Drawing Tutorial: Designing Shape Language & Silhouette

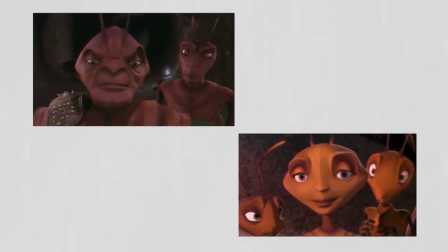Now let's see the difference between the antagonist and the protagonist character faces in the film Ants.
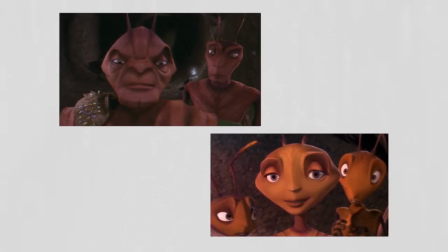So who's the good guys and who's the bad guys? To me it's quite obvious.
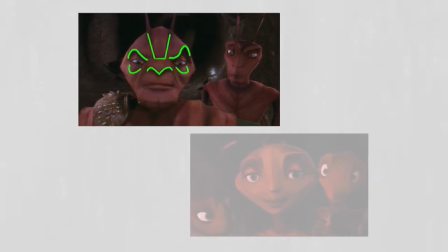The main bad guy has much harsher features.
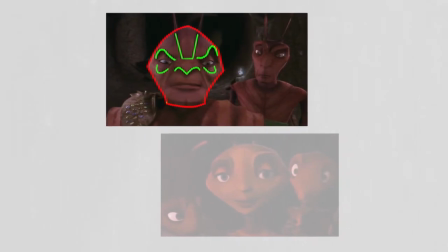The eyes are sunken in and the shapes are very angular, which are enhanced in contrast to the block-like chin, which is a testament to his strength of character.
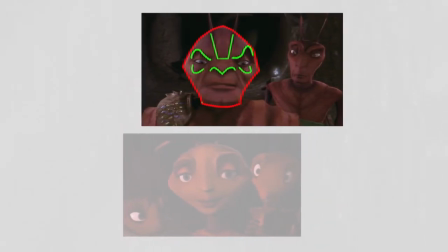He doesn't come across very evil, but he's harsh and mean. Now the good guys should be blatantly obvious.
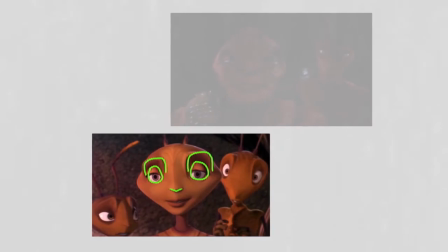We have much softer shapes, the eyes have less detail, which makes us feel more relaxed when we look at them.
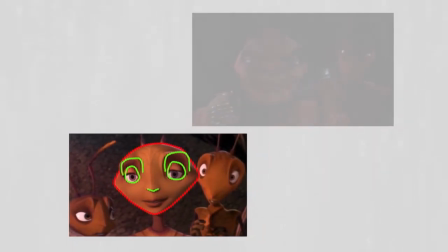They're bigger, rounder, and generally more comforting.
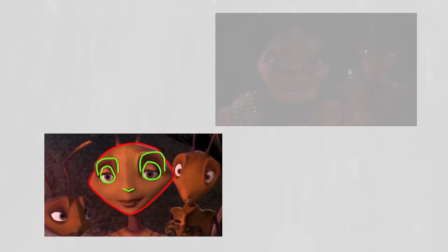You should also notice the differences in colour, which is another tool that can be used to reinforce certain feelings and moods.
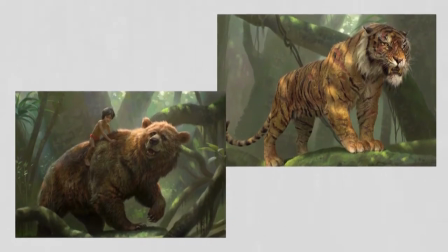And finally, a look at Jungle Book's good guys and bad guys. This is some concept art by one of my favourite artists, Michael Kutch.
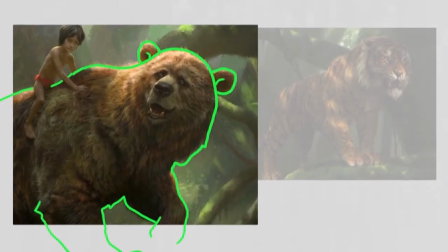For Baloo, the friendly bear, we have soft and rounded shapes, especially in the face.
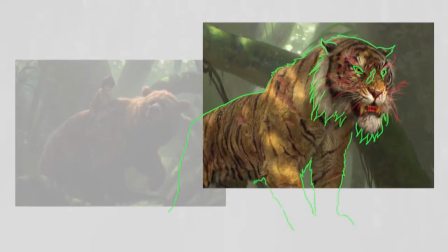And Shere Khan, he has a lot more pointy shapes going on. By nature, the tiger has jagged stripes which are striking.
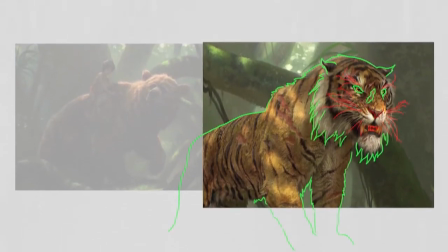The hair around his face isn't completely straight, they waver in parts and come to a sharp point.
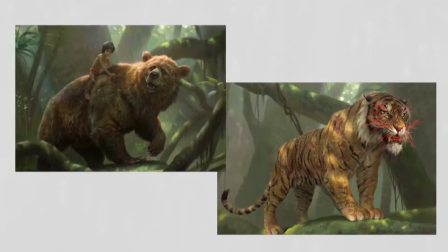His whiskers are also jagged, which reflects his character. So hopefully now you can see how shapes are deliberately used in the design process to portray and convey certain feelings, emotions and moods. Whether we're drawing from life or imagination, we always need to be aware and conscious of the design shapes that we're putting down. We should be asking ourselves, what's the main idea and how are we communicating that idea? What shapes are we using? How can the shapes fortify the idea? What do you want the audience to take away from the design? And so basically understanding shape language will help you achieve the sensibility of, making the audience feel something specific. So this brings us to silhouette. By definition, a silhouette is the dark shape and outline of someone or something visible in restricted light. So essentially it creates a block shape. So let's take a look at some iconic characters.
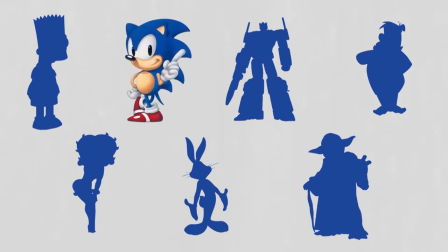These iconic characters have stood the test of time in the entertainment industry, from video games, cartoons and blockbuster movies. You should be able to recognize them, or they should at least seem familiar.
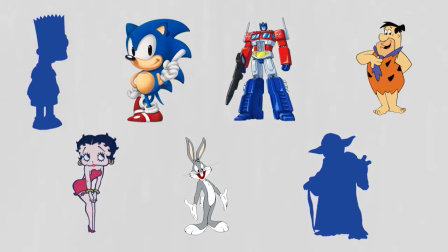It's likely that at some point in your life you've been exposed to them, and they seem familiar because they all have strong silhouettes. They're simple and original, and they stick in your mind. Can you guess this next one?
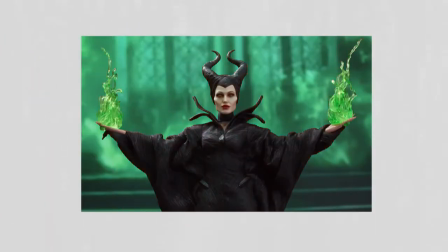Maleficent is a dark character set in a natural forest environment. The shapes used fortify this, as we have the large leaf-like shapes around her neck and the twisted horns that suggest a devilish streak.
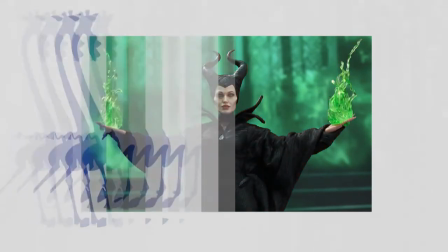It's simple but extremely effective. Now let's go back and study some characters from Madagascar.
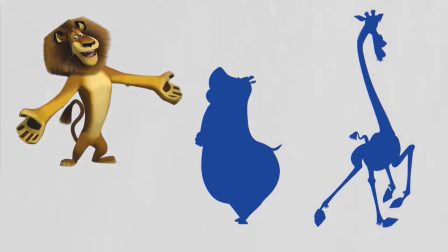First up, Madagascar himself. He's a friendly chap, stable and loyal, which shows in the shape language used in his design. A fusion of diagonals for movement and rectangles for stability, rounded off to suggest he has a friendly nature. Gloria is a larger-than-life character.
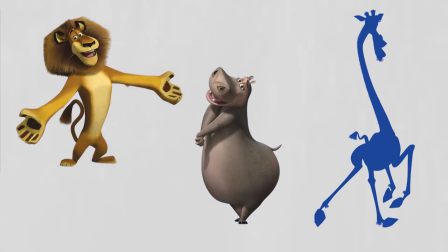She's full of large, round curves and comes across as comical, especially since her feet are extremely small compared to the rest of her upper body.
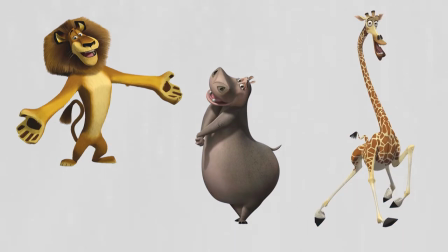And then we have Melman. He's super nice but a little goofy. This is expressed through the use of soft curves with some angular shapes that come across a little crooked. Okay, so now I want to do some demonstrations and show how we can explore shape language in Silhouette through various tasks. And I'm going to utilize the art generator that I created. It's on the website, there's a link in the description, and essentially what it does is it helps us to explore shape language through various tasks from different perspectives.
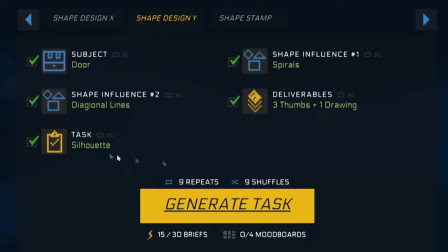You can get a rounded off sense of shape language as a whole, really. And then the final one is the shape stamp.